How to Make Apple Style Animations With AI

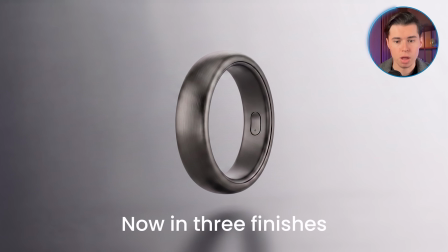[4:08]
Again, we get the same ring in a different color. Now for this clip, there is a catch.
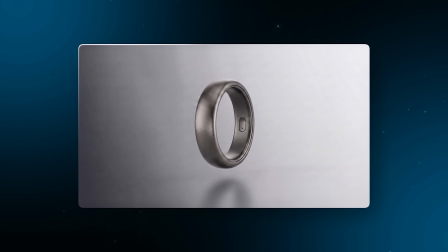[4:12]
I wanted to transition between 3 different colors, but I can only use 2 images as the start and end frames, the gold and the graphite.
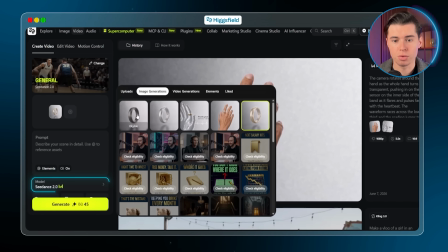[4:19]
Go back into the video generation workspace with Seedance 2 selected and upload the gold and graphite rings.
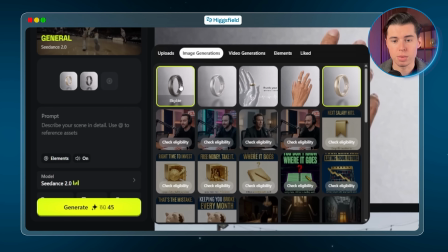[4:25]
To make sure the in-between transition with the silver ring stays consistent, I'll load the silver in as a reference image.
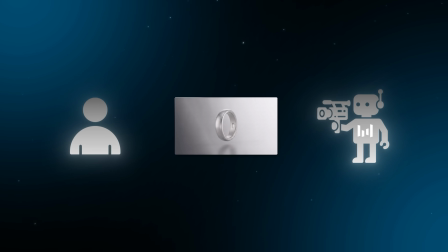[4:31]
That reference image is the part that matters, because it shows Seedance what the ring looks like halfway through the flip,
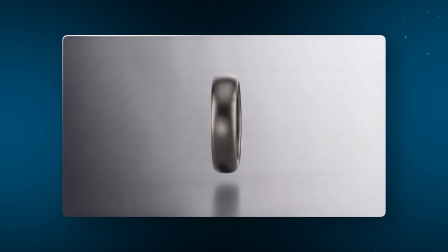[4:37]
so it actually passes through silver before it comes around to graphite.
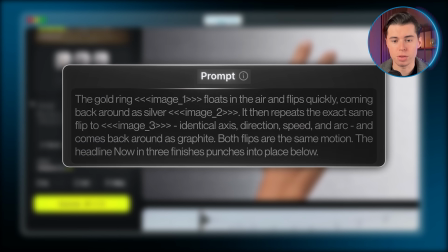[4:40]
I'll push this one to 8 seconds since there's more going on, paste in the prompt describing one clean flip through each color, and generate.
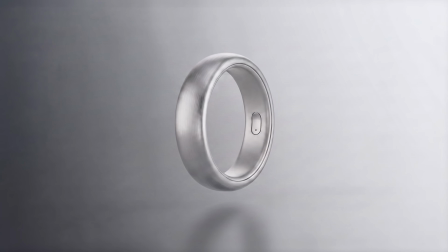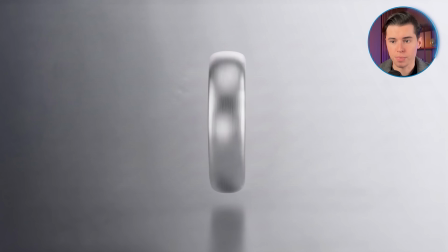[4:55]
and this one comes out exactly right. The ring does one smooth flip from gold to silver to graphite, with the headline punching in at the end.
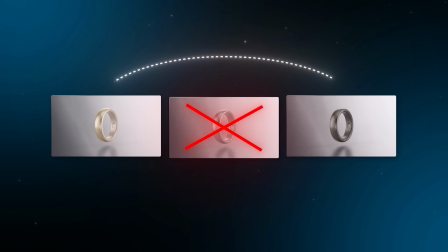[5:03]
Skip that silver reference and the ring would jump straight from gold to graphite, with the silver gone completely.
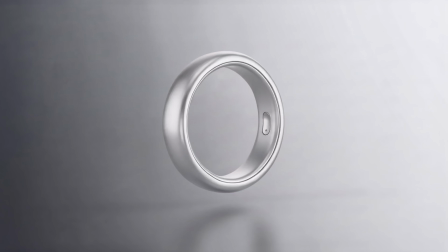[5:09]
So now all three finishes are in one flowing shot. We've covered everything about how the product looks, but for an Apple animation, we also need to highlight the technology behind it.
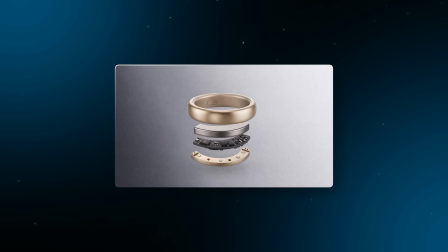[5:18]
To show that off, I want to break the ring apart and showcase all the layers underneath it. This is the clip that makes a product feel properly engineered because you get to see how the whole thing is built.
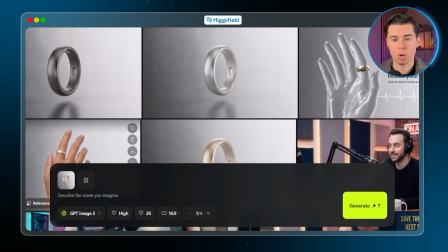[5:28]
We'll start back in the image generation, with the same ring loaded as always. The first frame is the easy part.
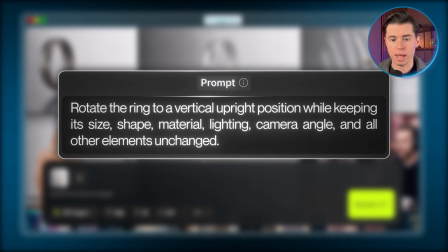[5:34]
I'll just rotate the ring upright and keep everything else the same. I'll paste in this and generate.
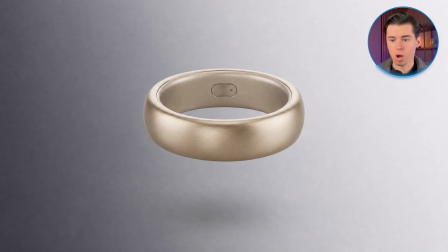[5:39]
It's the exact same ring as our hero shot, but now it's been rotated, which is exactly what I wanted.
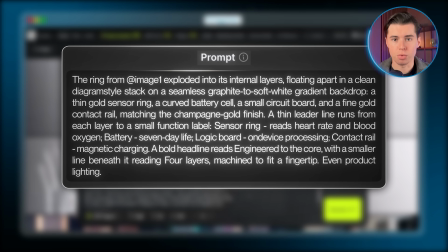[5:45]
Now the end frame is more complicated. This time, I'll prompt in that the ring exploded into its internal parts, showcasing everything it's made out of.
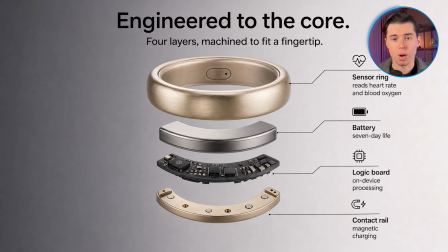[5:53]
The detail on this is insane. Every part of the ring stands out on its own, and they even have their own short explanations. This is perfect for a marketing animation. Without it, the viewer would just see different parts of the product without understanding what each one does. Now they'll have context, which will make them even more interested in the product.
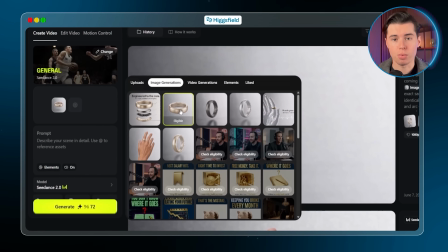[6:10]
Now let's head back into the video generation and upload the upright ring as our start frame and the exploded version as our end.
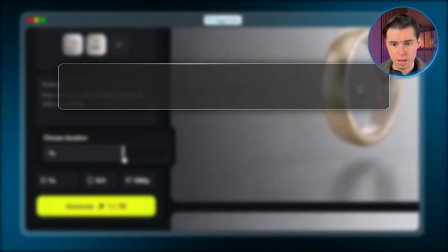[6:17]
This is the longest clip in the whole video, so I'll bump it up to 11 seconds. I'll paste in the prompt describing the ring coming apart and generate.
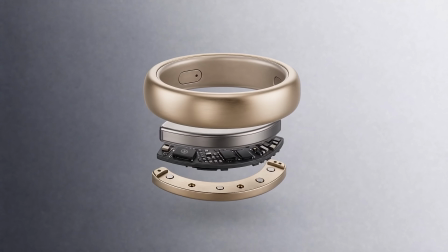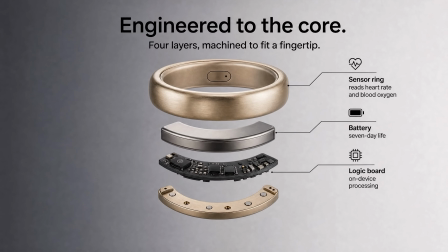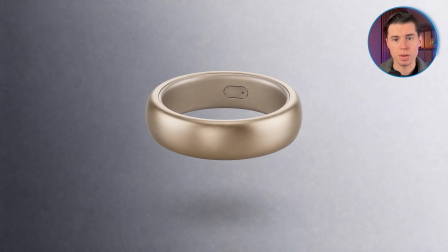[6:35]
Honestly, this one is my favorite. The ring breaks open and each piece floats into place as the labels appear.
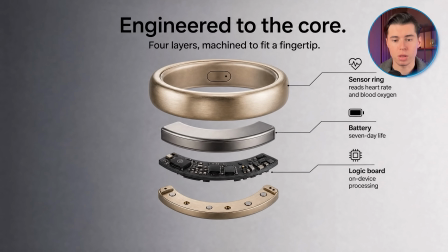[6:41]
And they don't appear all at once, but they give the viewer enough time to process each one individually and understand what each part of the ring actually does. It instantly makes the product feel real, like something that was actually designed and built.
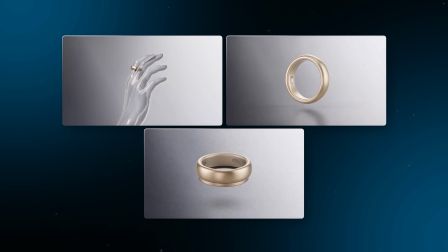[6:54]
We now have almost everything we need to fully showcase the product. Now we just need to tie everything together.
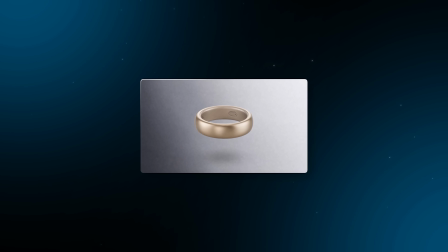[7:00]
For the final clip, I don't have to generate anything new at all. I'm just going to reuse the exploded shot from the last clip, except this time I'll run it in reverse.
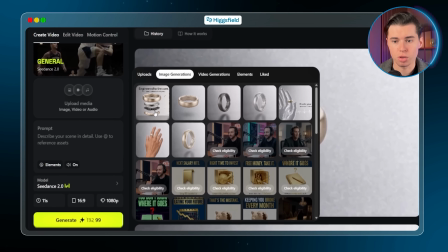[7:08]
So back in the video generation with Seedance 2, the exploded version will be our start frame and the whole upright ring our end frame.
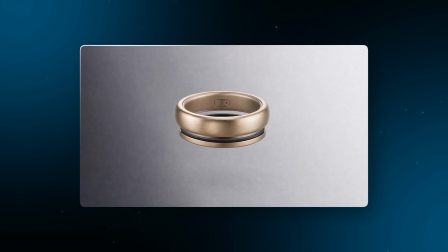[7:14]
That way, instead of the ring breaking apart, all the parts fly back together and snap into the finished product.
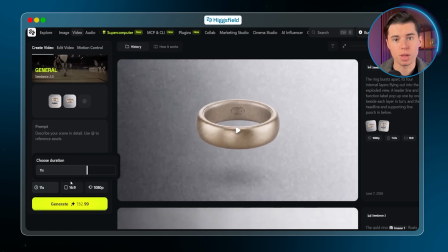[7:20]
It's a satisfying way to close the whole thing off. I'll set this one to about 7 seconds, paste in my prompt, and generate.
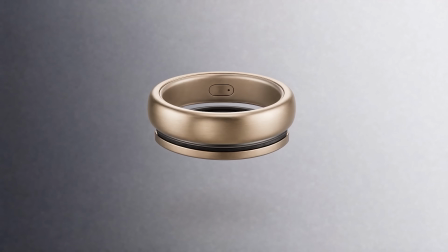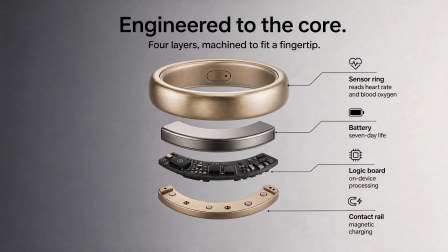[7:32]
The whole motion was very smooth. Everything came together naturally into one finished product. That's our outro sorted without generating a single new image for it.
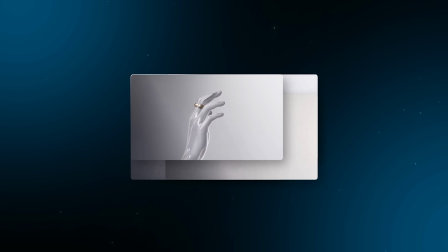[7:42]
So now that every clip is done, the last step is to put them all together, and for that you just need a video editor. I'm using CapCut, but honestly, use whatever you're already comfortable with. I'll drop all 4 clips in order and trim the edges so they flow. So now let's watch the whole thing back.